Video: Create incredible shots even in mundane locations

Hi everyone, now I have watched a lot of B-roll videos over the last few years of smartphone filmmaking, and one of the great things about them is you learn so many techniques, but they always seem to be in really stunning locations anyway, so they already look good.
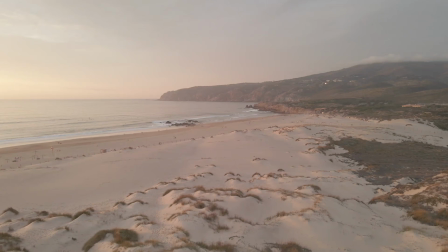0:12 Not everybody has beautiful jungles or forests or the most tropical looking beaches to work with, or cityscapes as well that look absolutely stunning to begin with.
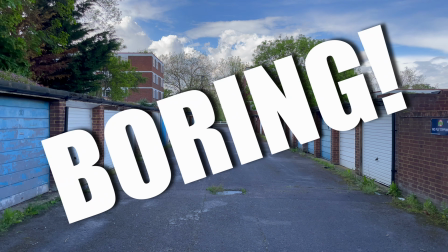0:20 So today I'm going to show you how to take a really crap location, a really uninspiring location, and turn it into something much more film-like and even cinematic. So if you look at behind me here, we've got shadows that come down from this massive tree. Now shadows are a really amazing way to create B-roll.
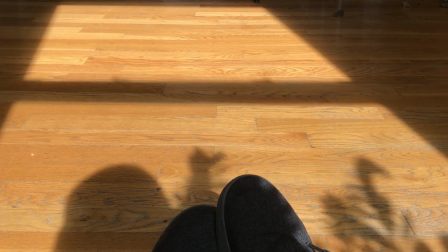0:36 You don't actually see shadows used often enough in B-roll. So I want to create something a bit quirky, a bit different, and we're going to use the available sunlight that we have now to capture a shot that's really interesting to start off.
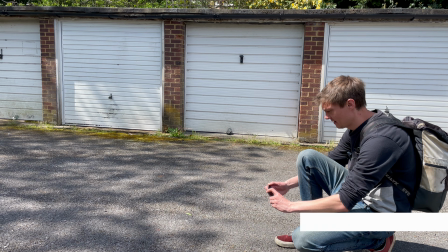0:45 So we're just going to start off with the camera on the shadows and then work our way up to the tree.
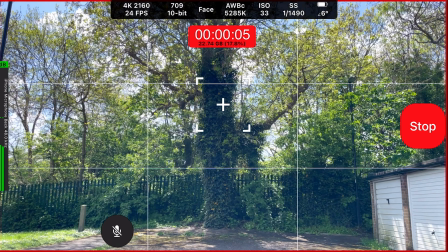0:54 Try not to be blinded by the tree so we can see where these shadows are coming from.
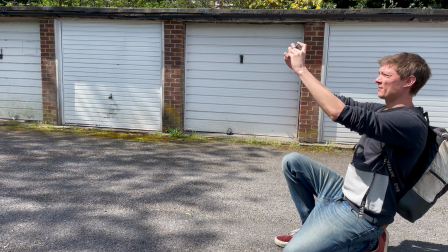0:59 And we can do more takes if we need to get it nice and smooth. And remember, we're going to add sounds into this later, so we're not going to have to worry too much about external sounds and things like that. So we've got that shot in the bank now. Let's move on to the next. Now the next thing we're going to look at is the intro shot, the introduction to the whole location.
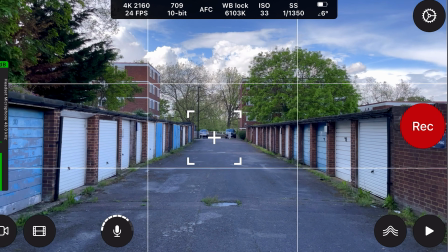1:14 Now a lot of people would just use eye-level shots as you're going around for like a hobby, that kind of thing. But we want to make it much more interesting.
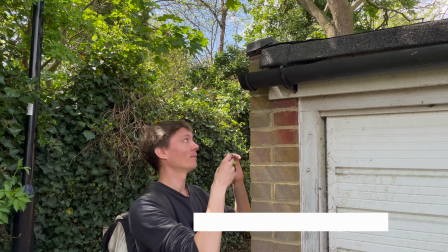1:20 So rather than having an eye level in the middle of the garage's shot, we're going to have something moving from behind this brick wall here, and we're going to move out, aim this higher,
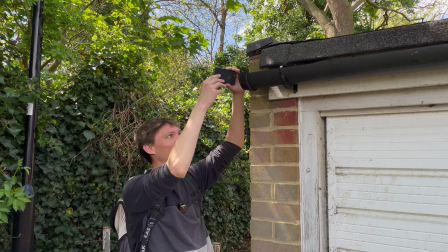1:29 tilt it down, and then you're going to get what's in the gutter, which might not be the nicest thing, but it's going to be interesting.
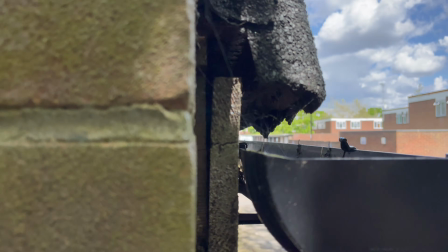1:34 And then we're going to get the garages further down as well. To mix it up, I'm also going to change the focus.
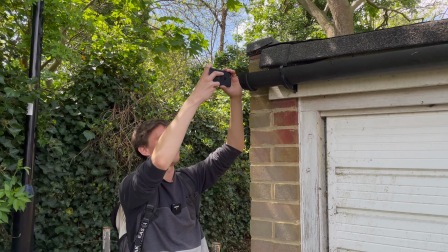1:39 So we're going to have a shallow depth of field on the guttering here, and then bring it out to a deeper depth of field from shallow to show the garages. That way we're creating a really interesting intro to the whole location, and it's not just a standalone shot of the garages looking very dull.
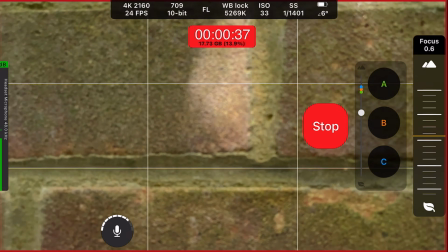1:53 Get creative, think about everything that's in your environment, and utilize everything. Now this can take quite a few goes because you want to get a shaky shot, and I've got shaky hands, so that's not the best thing to do.
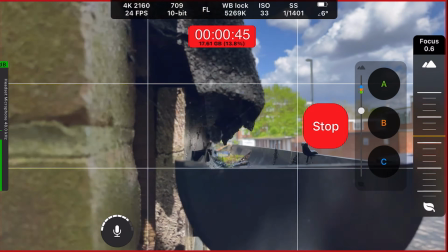2:02 Got focus, try it one more time, come across, try and relax your arms a bit.
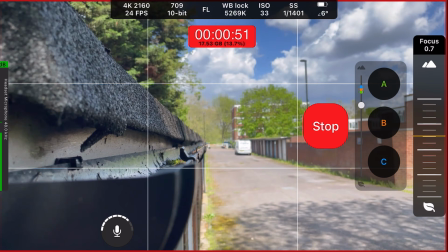2:07 So it's in shallow depth of field on the brick wall, shallow depth of field leaning down on the guttering, and then pulling away into a deep depth of field to reveal the whole location. Much better, much more interesting, and something that's really going to draw people into your B-roll rather than something that's quite standard. Now you may or may not be able to see this, but right now there's a drip coming out of this gutter. Now the whole of this garage location is completely bone dry because of the sun. So capturing something that looks a bit different to the whole location and gives you something that gives you more variety, that's something that's really worth taking notice of. So it's not just about looking at the location and seeing how an average person would see it, it's about seeing it with your creativity and how you see a location and the different things that are unusual.
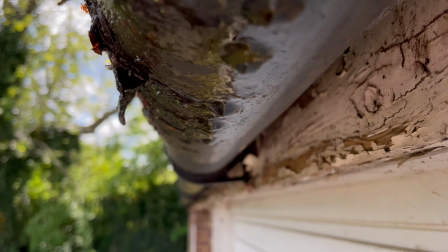2:43 So what I'm going to do is I'm going to capture this drip coming out of the gutter and then capture it landing as well.
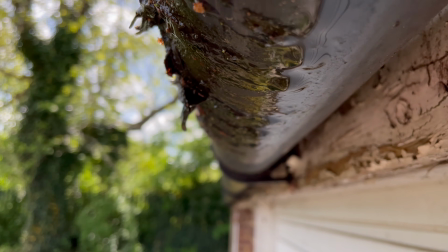2:48 With some nice music behind it and some sound effects, this is really going to tie together nicely and create something really interesting for this B-roll video.
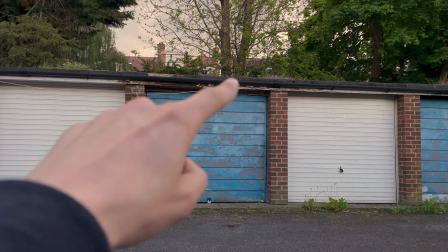2:54 Now I'm not sure how clearly you can see this, but if you look to the top of the garage, it's just here, there's flowers.
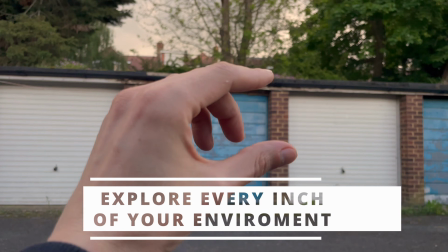3:00 So what I'm going to do is just raise the camera, go up and reveal the flowers like that.
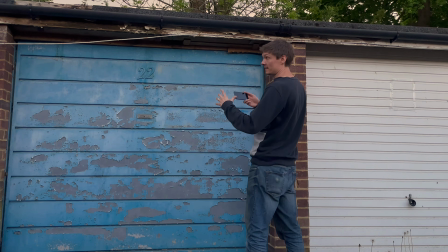3:05 So we're starting maybe on the black guttering and coming up to those flowers. Okay, we're going to start just by the guttering, and then slowly raise the camera,
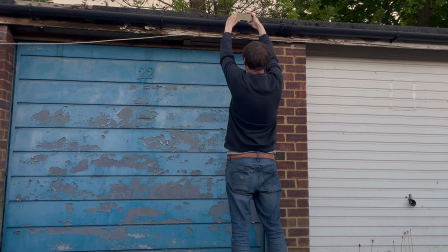3:15 stretching as tall as we can, keeping as steady as we can, and then you can bring it back down, and you can reverse that back and forth as you wish. Now, how you're standing is always a really big part of using handheld shots. So you want to make sure that your feet are fairly planted to the ground.
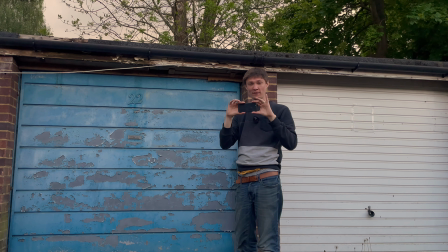3:28 If you've got shaky hands like me, you want to keep your hands as steady around the phone as possible, no kind of like loose hands like that unless you've got really steady hands. So always think about how you're planting your feet and use your body like a gimbal. So here in this uninspiring set of garages and weeds, I'm going to create something really special in this little moment here, and that's what we want to create, is moments in this B-roll, where if we find any insects like this little fly right here,
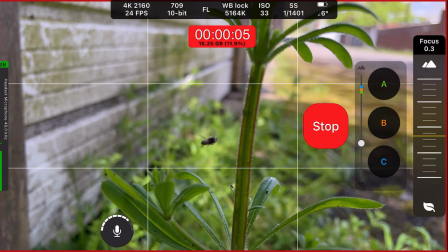3:48 we're going to catch them, change the focus so we can keep them as in focus as possible, and then we're going to create a nice little moment of nature in somewhere that looks completely nature depleted,
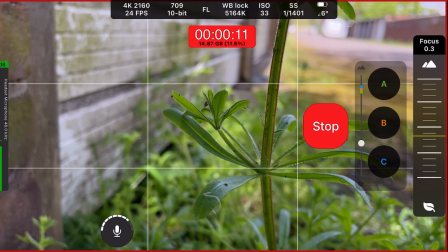3:57 and we're going to capture something really unique. And you want to surprise the audience as well with your B-roll. If you keep it samey the whole way through, the same angle shots, the same shots of garages or all weeds, it's going to make it really boring.
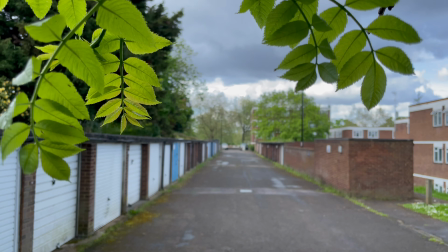4:07 So mix it up, find different things in your environment and look at every nook and cranny. You want to get shots that are unique, tie them together and really tell a story of the world and invite the audience into a world that they didn't think was going to be that interesting and surprise them. So we're getting some nice nature shots of this area, which is very nature depleted, but what about the garages themselves and how can we make them interesting? Well, I found one that's very old and dilapidated, so we're going to look at all this sort of peeled paintwork, and we're going to look at all the details of what makes it look very old and gritty and nasty and worn out and weather worn. In doing this, we're going to elevate something that looks quite mundane into something that looks really interesting and actually brings your eyes into it.
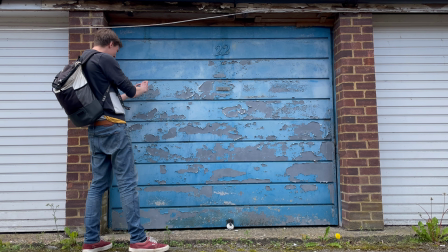4:41 So we want to get shots of things like the paint peeling off, maybe moving past it,
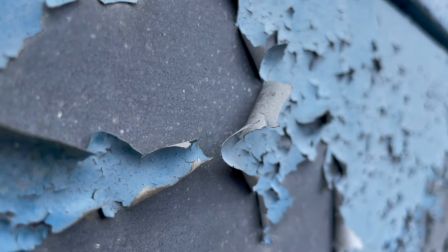4:45 so we're getting some movement into the shots as well, rolling along, seeing how weather worn this is. We've got the numbers here as well.
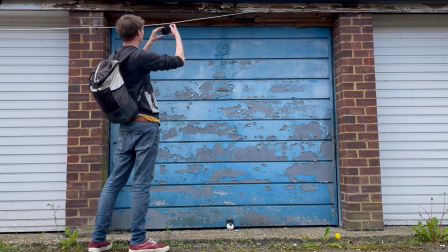4:52 We could focus on those for a moment. We can look at the woodwork up here that's kind of rotting and gross, the wirework that's peeling.
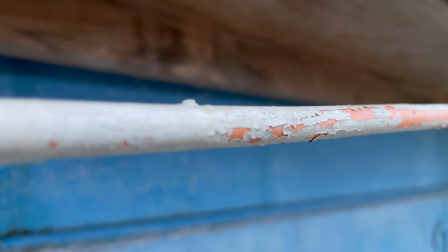4:57 There's a lot of different ways we can capture this, and we're going to add this into the B-roll, and it's going to add something really unique and quirky to it as well, given how old this looks. Now, if you're finding this tutorial useful and of value, then do hit that subscribe button down below and the like button. It really does help this channel grow, and let me know if you're enjoying this video as well. I can make more B-roll tutorials too. Now, my next tip is to use your grid guide on your phone. Now, you have that built into your iPhone, your native iPhone app, and I'm sure you would do with Android as well.
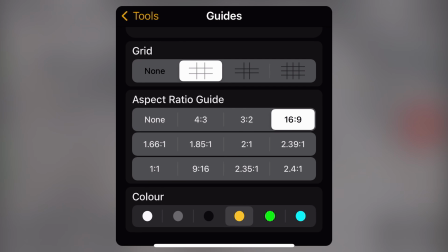5:21 So you just turn it on in your settings, get the grid guide on your phone, and what that does is it gives you different points on the screen.
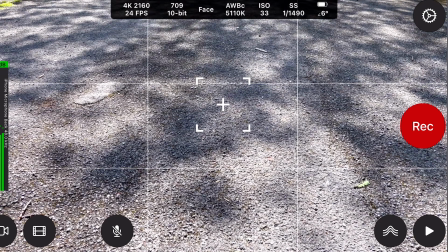5:27 So where the lines meet in different points, it shows your audience where you want them to look.
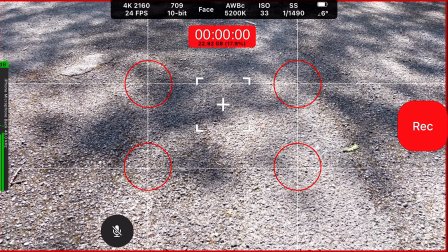5:30 So right now I've got the grid guide here, and I'm using the points of interest where the lines join to mark out the garages on the right,
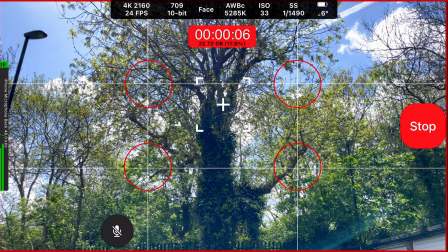5:37 the garages on the left, and what that does is it means a leading path for the audience's eyes straight down the middle to the end of
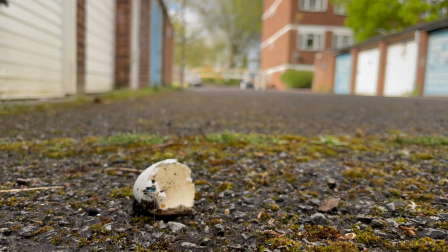5:43 this path from this road. So that way I'm guiding the audience using the framing. So use your framing to capture really nice subjects in a way that's going to capture your audience's imagination.
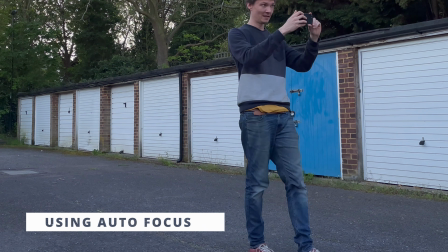5:52 And I'm going to push in and start walking forwards, so we're going to start using this shot to create something really interesting.
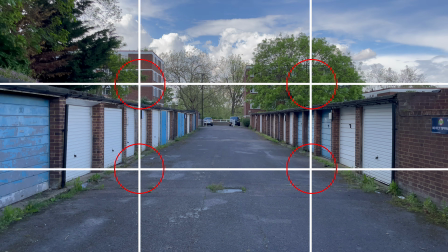5:57 So I'm using the grid guide to put the garages to left and right, using the middle square of this grid to create the focal point in the middle.
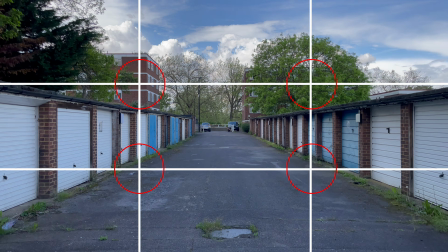6:04 I'm just moving steady as I can, tucking the arms in, going down the center.
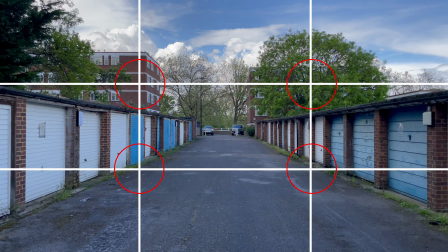6:09 Now this might not look so smooth now. When I put in some post stabilization, you're going to see something quite special.
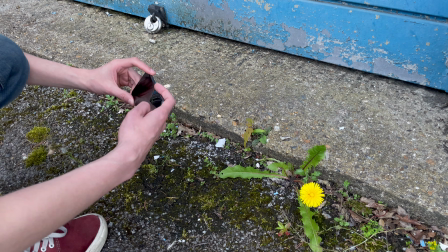6:14 Now something that's really interesting to create is a push-in. So I'm going to set my first point here with point A, then get closer up,
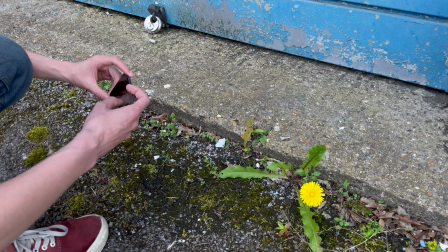6:21 set point B. That way when I press on B, it'll move to the second focus point.
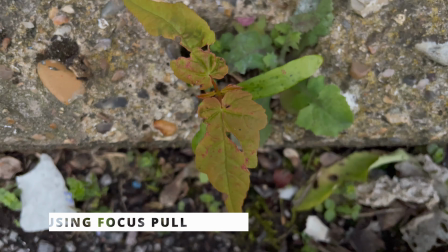6:26 I can move with that focus movement, time it, and that way you get a really nice smooth push-in.
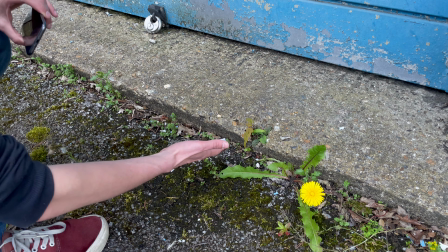6:31 And seeing this plant growing out from concrete will be a really nice standout moment in the B-roll. So what I'm going to do is I'm going to put these clips together, show you the finalized product, take the sound out of the clips that I've got live from this location, because we've got planes above us, we have people walking past, talking, that kind of stuff. And we're going to put in a completely new different soundtrack to really transform this. And I'm going to up the saturation a little bit and the warmth of the shots so we can see a more inspiring version of these garages. Let's see how it came together.
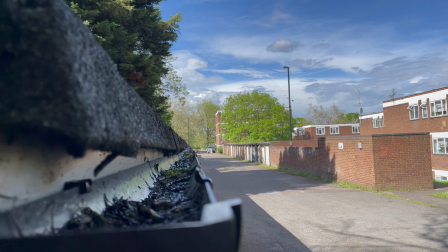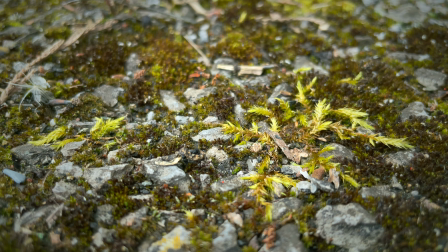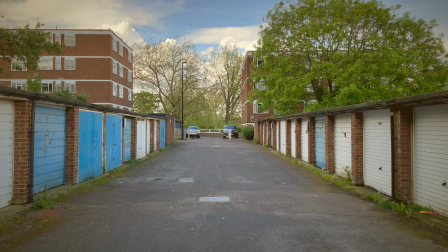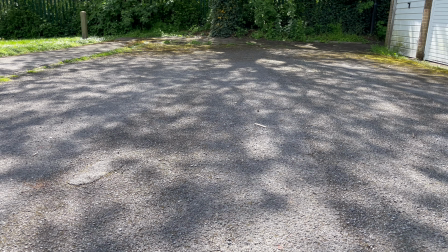Now guys, if you've got any tips to make this uninspiring location inspiring, then do let me know in the comments down below. If you want to learn more about Cinema P3 Pro Camera, the app that I was using for this video, then check out my tutorial for that right here, right now. I'll see you on the next one. Take care. Bye bye.